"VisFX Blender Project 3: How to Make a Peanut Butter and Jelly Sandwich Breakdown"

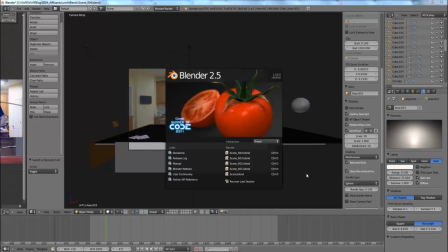Hello and welcome to another VisFX Blender video breakdown. This week's project was the peanut butter and jelly instructional video. My name is Chris Folia and let's get started.
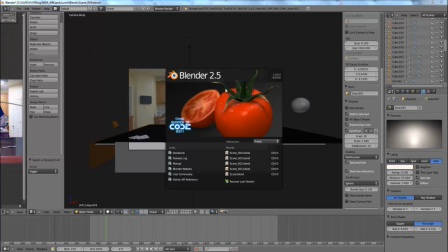So again, this week I used the Blender 2.5 tomato branch from the Google Summer of Code because I like the movie clip functionality. I think in future projects I'm going to be a little bit wiser and use the official build. That way I'll be able to use render farms, since this took like 20 something hours to render out the entire project.
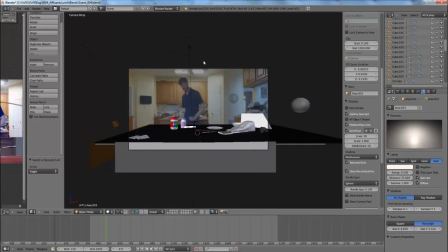Moving into the scene here, it's very straightforward this week.
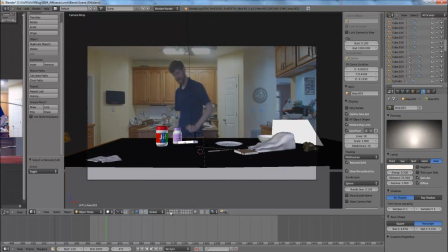We've got a couple layers here.
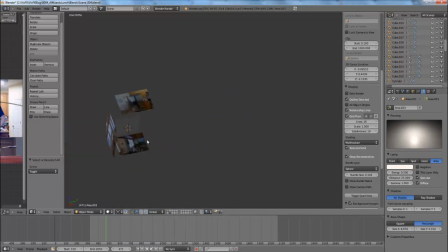On the first layer we have all of our models, and on the second layer we have some reflection maps, but let's break down the models before we go into explaining the reflection maps.
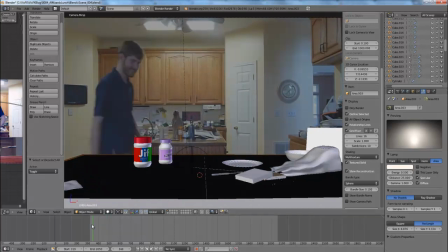The scene is completely hand animated. I didn't really do any simulations this week.
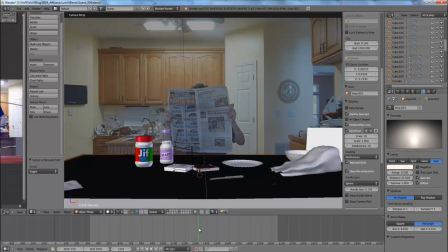It's just a whole bunch of tedious keyframe by keyframe animation here as we scroll through.
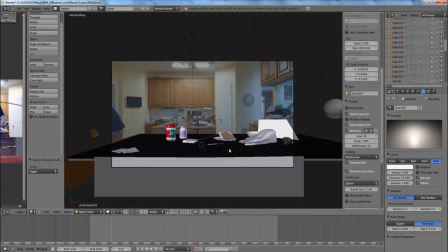One of the biggest problems I had with the CG this week was combining the CG with reality.
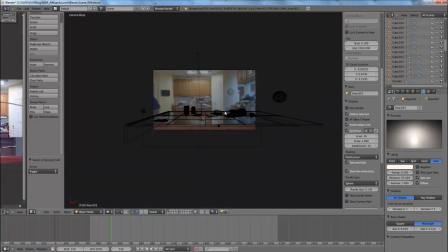So how I did that is I just decided to take my kitchen counter and rebuild it completely.
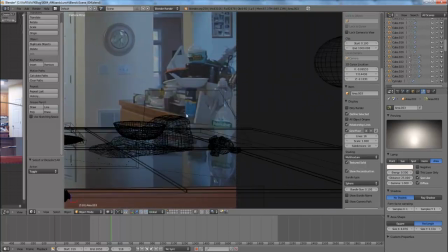However, the problem then persisted that the CG had to blend with the real counter in the background.
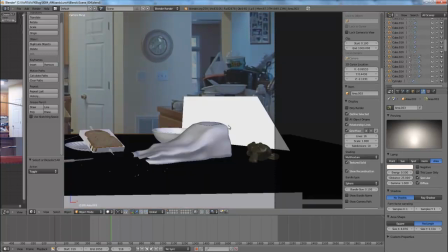So what I did to cover that up is I just shoved a bowl in front of it, and it covers it up and it looks pretty good.
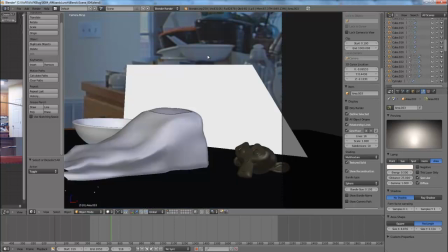And then right here we have a soap canister that goes a little bit further than the sink that I masked out here using a mask material.
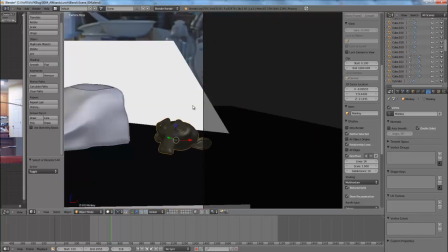So what I did is I just shoved Suzanne in front of the soap and it worked pretty well.
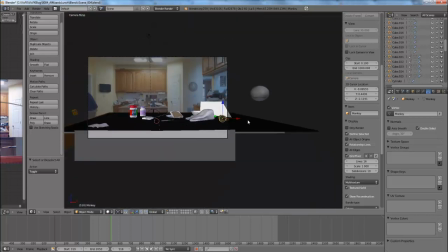And it gets some Blender publicity out there, yeah.
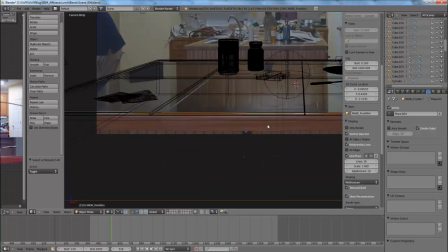And again, in the front here we have another mask where the wood is, which helps blend our CG counter with the real counter.
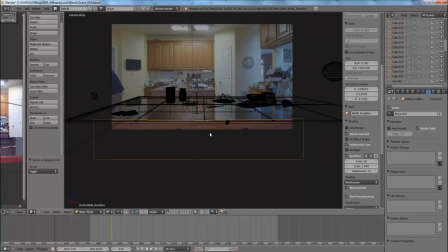So it is much less suspicious, I suppose would be a good word for that.
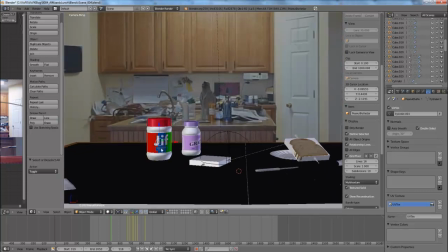The textures are very simple. I just painted them in Photoshop or threw them together in Photoshop.
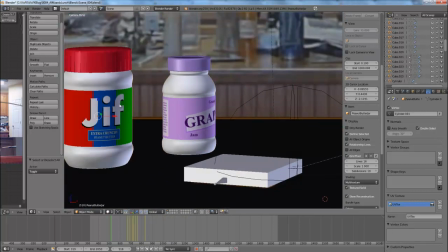I made everything up except for the GIF brand. I hope they appreciate the advertising.
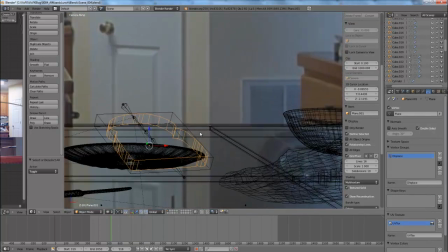And the bread material, as you can see, I just took some pictures of bread.
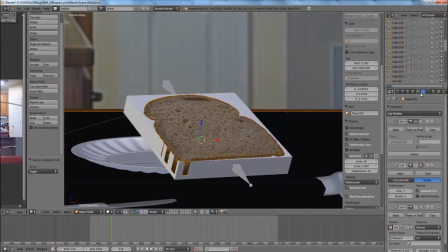But if you just have a flat image on bread, it's a little bit interesting. You can't just map a flat image on the bread or it looks completely fake. So what I did is I used a subsurf modifier to get it very,
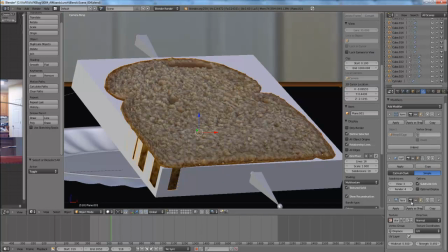very high subdivision, and then I used a displacement modifier to make it bumpy.
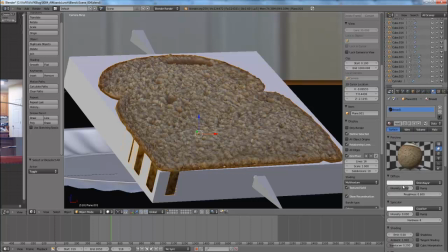And then in the material, what I did was I took the image, desaturated it, and upped the contrast, and then applied that as a specular map. So there would be no specular highlights where the holes are on the bread, which would make it more believable.
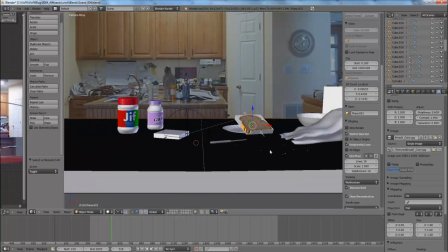And the bread actually turned out pretty well. I was pretty pleased with how the bread came out. Initially, however, I had created some volumetric bread that I was pretty proud of, but it ended up taking 15 minutes per frame to render, which is not a very good render time.
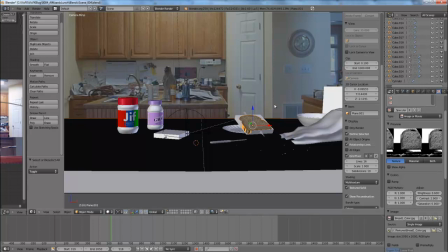So I had to come up with a better way to handle the bread, and this is what I came up with.
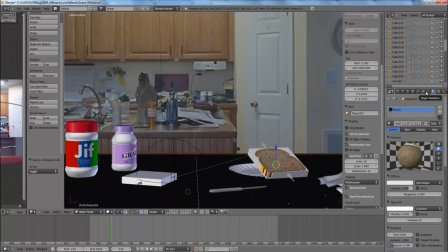And again, it's not perfect, but I'm fairly pleased with it. On the second layer here with our reflection maps,
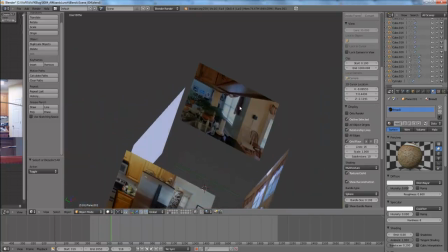I just took some pictures around the kitchen and shoved them on planes to give our objects something to reflect so they wouldn't look completely fake.
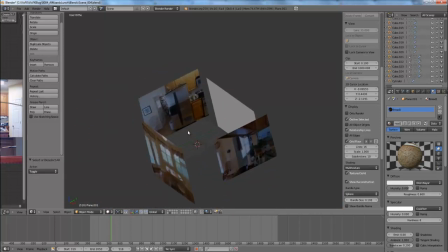The actual proper way to do this is to create an actual reflection map, a 360-degree reflection map, by taking a panorama of the area that you're using for your environment. But I was too lazy to do that this week,
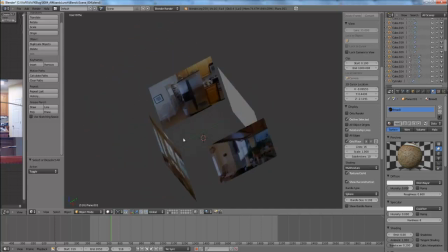so I just took some images and shoved them on each side of the objects, and it worked.
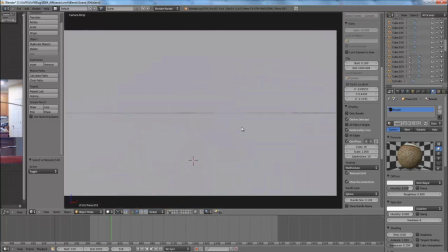It worked fairly well. It's not perfect, but it worked fairly well. And then this plane right here, the blank one, does actually have a material on it.